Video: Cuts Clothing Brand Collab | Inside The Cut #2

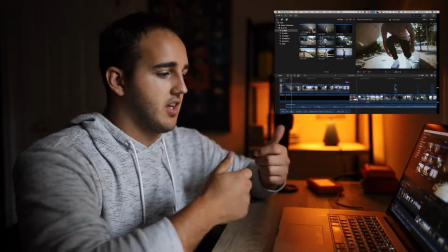4:02 And walking, you know, fixing the cuffs on the pants, looking up at this big globe.
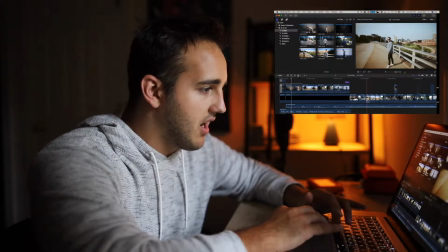4:10 It's kind of a cool scene that we did the shots at. I incorporated a little audio into some of this stuff just to give it another vibe, you know.
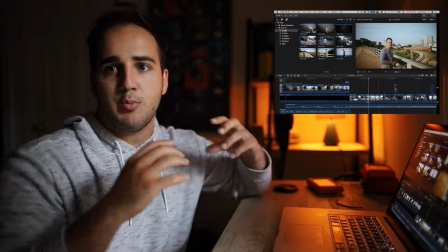4:18 But overall, it doesn't have that super edited. I'm not putting a bunch of effects on the clips.
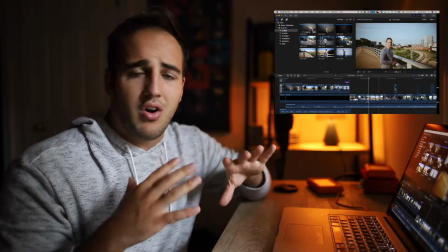4:23 I think I just use like one LUT on the whole thing just to give it more of a raw, you could almost, not film, but to take away some of the colors.
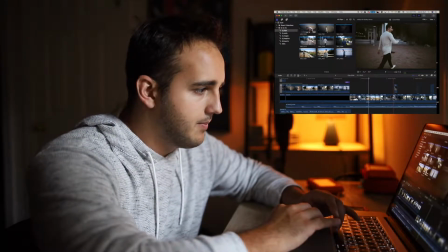4:31 And I thought it had a really cool vibe just for the song and how it all came together. The clip walking, and then like for different things where I wanted to accent stuff, I would stack it.
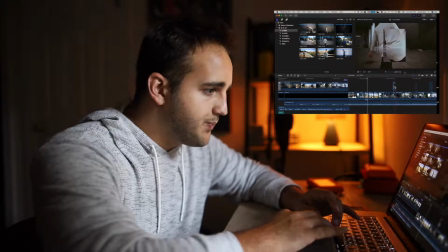4:40 So basically what I did to do this little effect right here was just stack on a cropped,
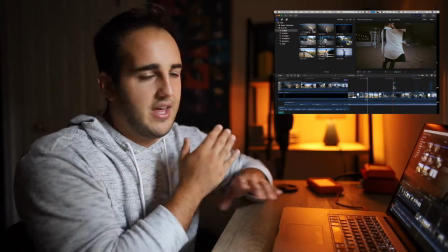4:46 zoomed version of the background just to try to show the X, because the X is the logo that Cuts puts on all their shirts.
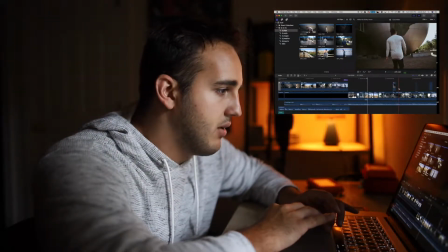4:53 And then just go back out of that right into the finishing of the clip.
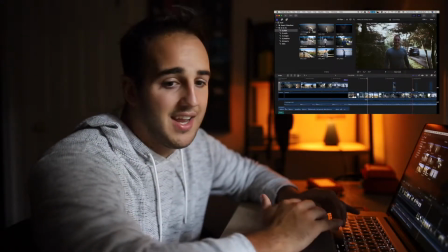5:01 All this stuff was shot handheld on a Canon.
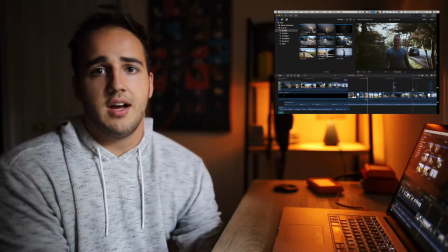5:04 I think we used a Canon 60 Mark II with a 24 millimeter lens on it.
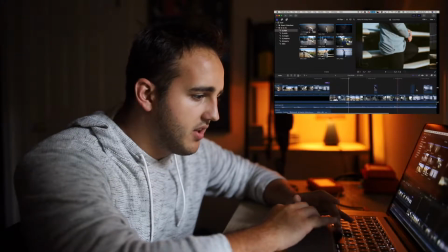5:12 And that was it. And then one of the things that Linus does that I think is super cool is just like when we're shooting photos and stuff,
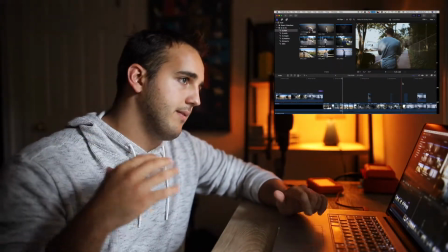5:19 he'll like do camera motion with the photos, so then you could like stack those photos together to give,
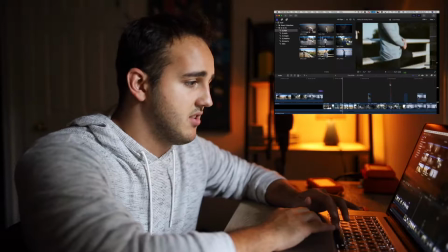5:27 you know, the feeling of motion in the video. So I use that to do the zoom in on the X right here, and it's in focus,
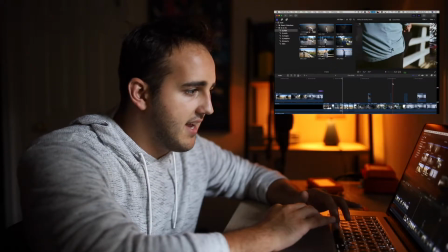5:34 but it comes out of focus into focus and then hits that X. And kind of what happens is as that clip was moving,
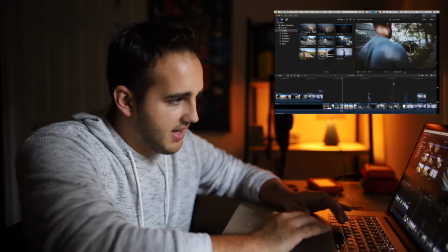5:41 I just matched up that motion with me walking, and it kind of came into this cool little just like flow of going
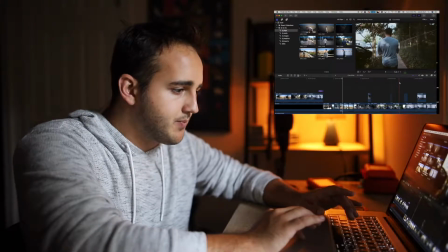5:50 in, and then boom, right there to just walking down the street. Showed some of the photos from the location.
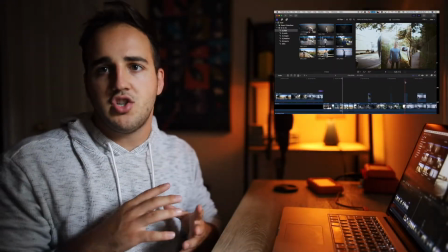5:58 So what I was trying to kind of do at some points in the video was just show the photos that came out of the place you're seeing in the video.
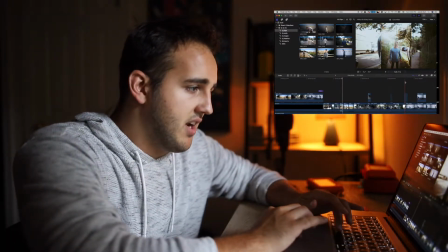6:03 And that's what you're getting in this section right here. I just showed some of the photos that have some cool light rays coming through.
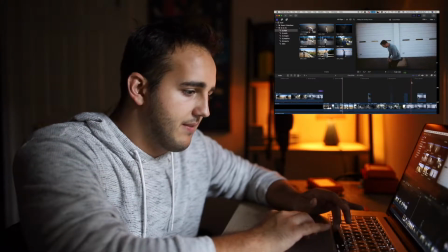6:08 And then back to kind of the final scene here, being in front of these white garage doors,
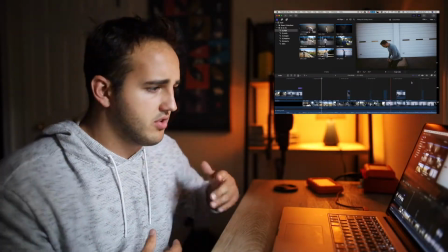6:15 which just kind of had a really cool contrast with the color of the shirt and just kind of a good vibe. And
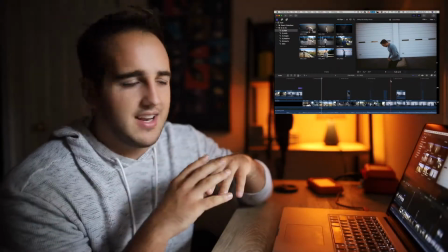6:19 Cuts's vibe as a brand is definitely kind of like that muted colors,
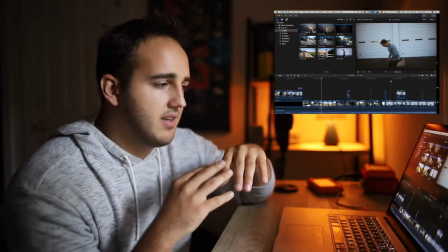6:24 or not so vibrant, but having like the black
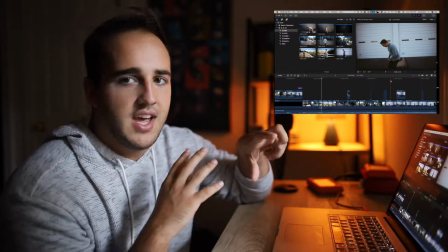6:27 concrete or whatever it is coming up to the garage doors definitely fit the vibe right there for the colorways of the brand.
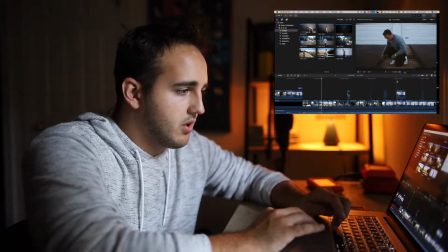6:34 And then having me come off of that was super cool. So we just shot a quick little clip of me just getting ready, or acting like I'm getting ready to take a photo.
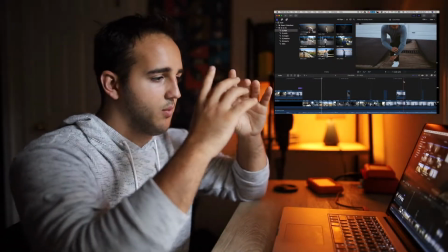6:41 We got another one of those punch-ins with the where I basically just zoomed in the clip, and then you see on the top and the bottom of it,
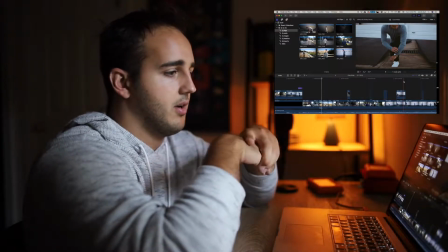6:49 I just cropped it up just to really zoom in on like the shirt to give a little more focus in on the detail there.
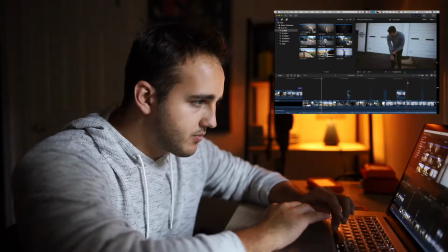6:57 And then the movement watch as well that I was wearing comes back out to just like the full scene, like I'm getting ready.
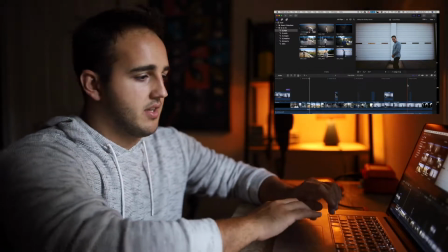7:05 And then I kind of did one pose, but then I turned, and the turn was kind of weird.
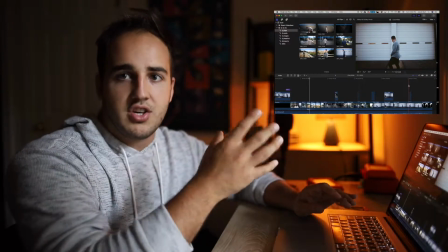7:10 So what I did, so you don't really watch the turn, is I just layered those photos on like I had done before,
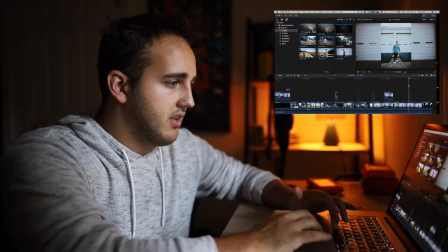7:15 and just threw in a few of the shots from that same spot.
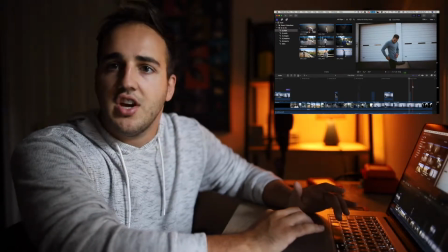7:19 And then it comes back to the clip right where I'm kind of like on the other side getting ready to take the photo, and then
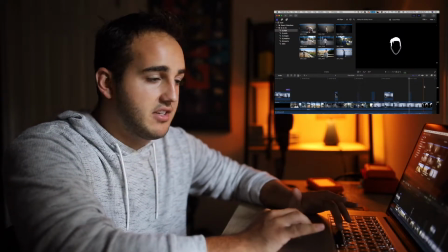7:30 just smile, head nod, and then back just into the jebshoots logo. And that was it.
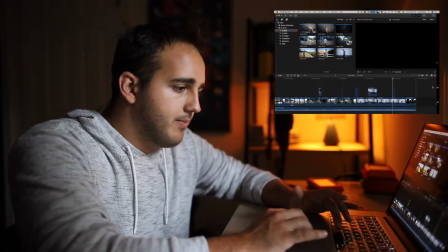7:35 So all in all, you know, it's right over I guess it's like almost a minute 20.
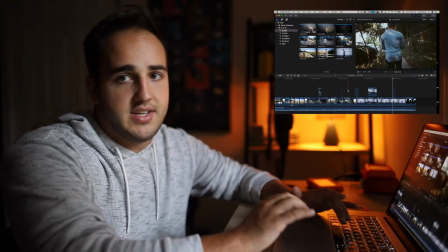7:40 And then I had a widescreen version that I did for YouTube.
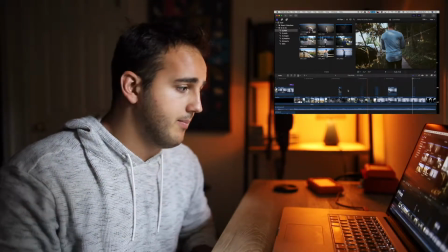7:43 I did a portrait version that I dropped on my Instagram feed, and then I also uploaded that portrait version.
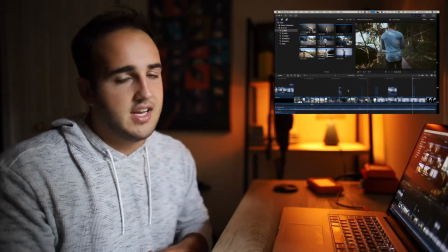7:50 Well, I uploaded the portrait version to IGTV, shared it to my feed, and shared the YouTube across my Facebook page and all that, just to drive traffic to the YouTube video.
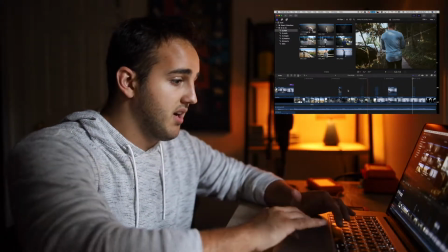7:57 And overall, I'm super stoked about it. I think the brand collab came out awesome. Cuts said that they liked the video.
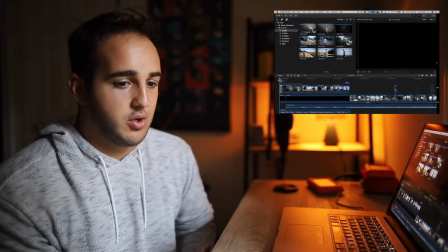8:02 Definitely like didn't have to do a video, you know, but I think as like a videographer, a creator, when you get an opportunity, go above and beyond the call of duty just to try to make yourself different.